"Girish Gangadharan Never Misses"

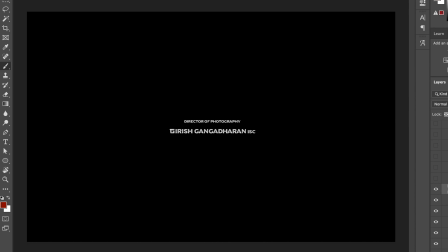[0:00]
Hey guys, welcome back to the channel. I know it's been a while since I've posted, but I saw Vikram and I just had to break this down. It was such a different kind of an experience, and I love how Girish Gangadharan has done this cinematography at this kind of a scale. So let's break this down. This is my boy Girish. This is the DP of the film, and I just love this guy's work.
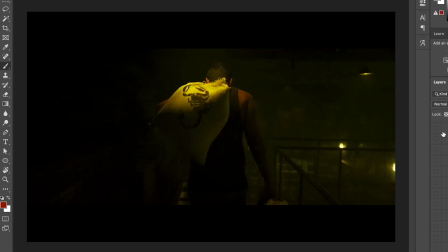[0:22]
So proper stuff. Okay, so this is the first shot, and in this shot we can see that there's a lot of contrast. I think in this whole movie, in the major sequences,
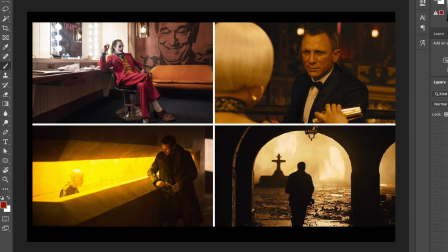[0:32]
Girish Gangadharan has used a lot of high contrast shots that really amplify the scenes and bring them to life rather than keeping that kind of a flat look.
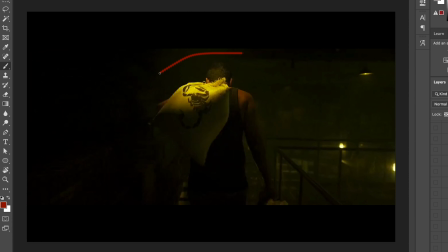[0:41]
They've brought up really good lighting, but in this scene it's just the traditional, just from the top they've got this nice can lighting sort of a thing, a top light. It's really harsh and stuff, and that's lighting this actor here, and they've got like a bunch of practicals as well, and I'm sure there's a lot of mist or fog sort of a situation going on as well,
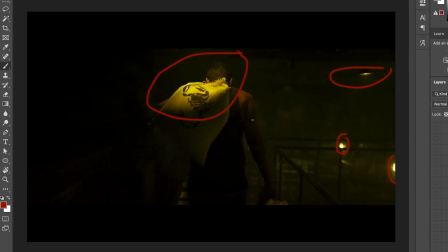[1:00]
and I think the rest is done in post when they've brought up a bit of green in the shadows, and they have a little bit of a warm kind of key light going on.
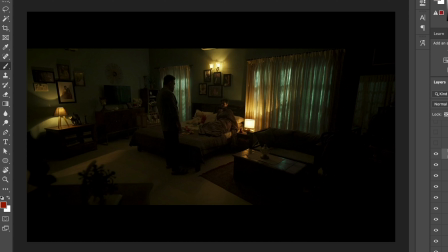[1:11]
Okay, this is a really beautiful shot, and this is a classic cinematography kind of a textbook shot. I love how they've done it, because imagine you walk into your room and you don't see these kind of lighting right every day.
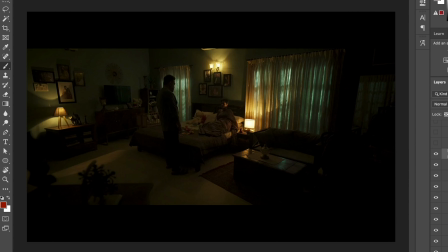[1:26]
It's a very heightened lighting. I bet like interior designers are loving this kind of a this lighting right now. So let's break this shot down. I feel like there's a lot of things interesting going on here. First of all, when you take this this blue light is coming from here.
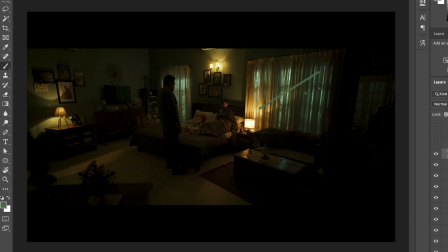[1:41]
There's a lot of blue light going on here, and it's really interesting, and they've just put it up as, and it's not completely blue, it's like this bluish green, again this jade tone that's coming out from the windows. I really love this tone. And then obviously we've got the classic our orange sort of a complementary lighting going on.
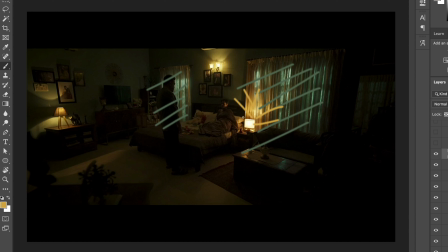[1:57]
So this is just fixtures, natural practicals. That's obviously they've exchanged the bulbs inside it with a higher output nice bulb, and they've obviously, these are really high powered lights,
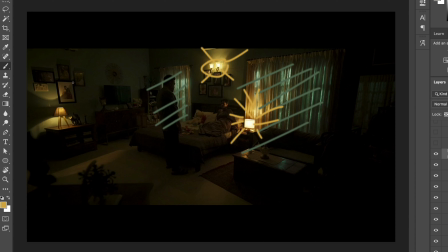[2:09]
bulbs, fixtures on these practicals, and they can obviously, the grip people will obviously change these lights into nice high powered lighting to obviously, otherwise it's not gonna do much in the frame when you're shooting at 800 ISO and stuff like that, or ASA.
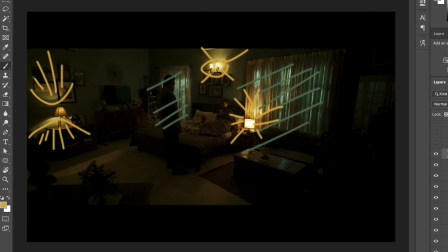[2:23]
So this is nice. He's basically painting a picture here, and there's no proper fill or anything going on. It's all dark around these regions. If you can see, it's all dark here as well, and I love how they've done this frame, so it's pretty good.
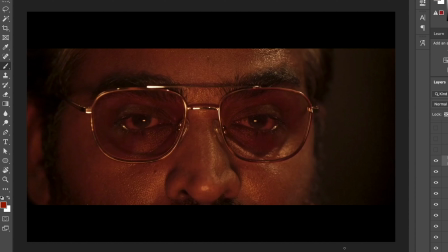[2:37]
Some shots, like for example when you're shooting a negative character, these kind of shots, when you put that light from the bottom, it's, I think when you look at this, he's looking down and still you can see the eye light coming, and it's like that traditional cinematography those theoretical ones where
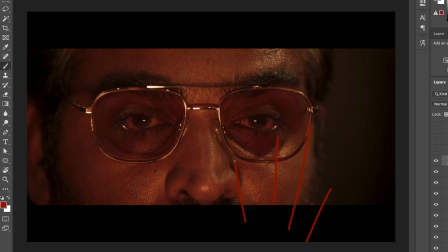[2:56]
the villain is always lit from the bottom and creates a scary look on his face. So this is something that's going on in this scene. I feel I'll put up some examples here as well. He's definitely lit up the top as well just a bit, but it's a really strong light source.
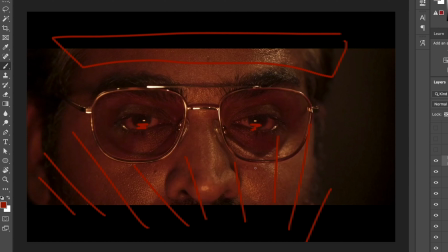[3:11]
As you can see in his eye line here, you can see in his eyes, there is this light that's coming from the bottom, and that's really giving him that really negative feel and that villainous kind of lighting that we have been seeing it throughout the years.
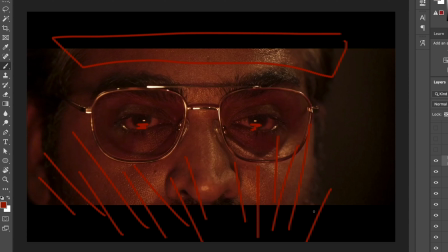[3:25]
And when we see someone in this lighting, we know this guy is the bad guy. So it's always important to not copy but steal ideas which kind of create the same sort of emotions or evoke the same kind of emotions in the audience.
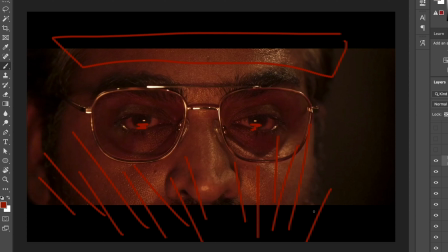[3:38]
And it's important that we don't have to change that around, because some things are meant to be used in that same exact way it was meant to be from the beginning. Like shots like these, it just creates a different emotion in us, and how much ever people repeat it, it's still gonna create that kind of an emotion.
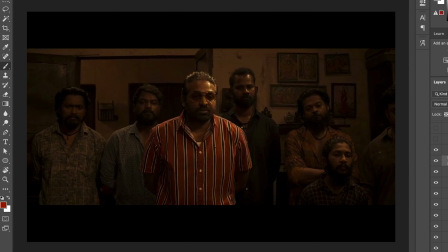[3:56]
So that was an interesting shot. Next, so again we've got these shots. What do you guys think of the shot?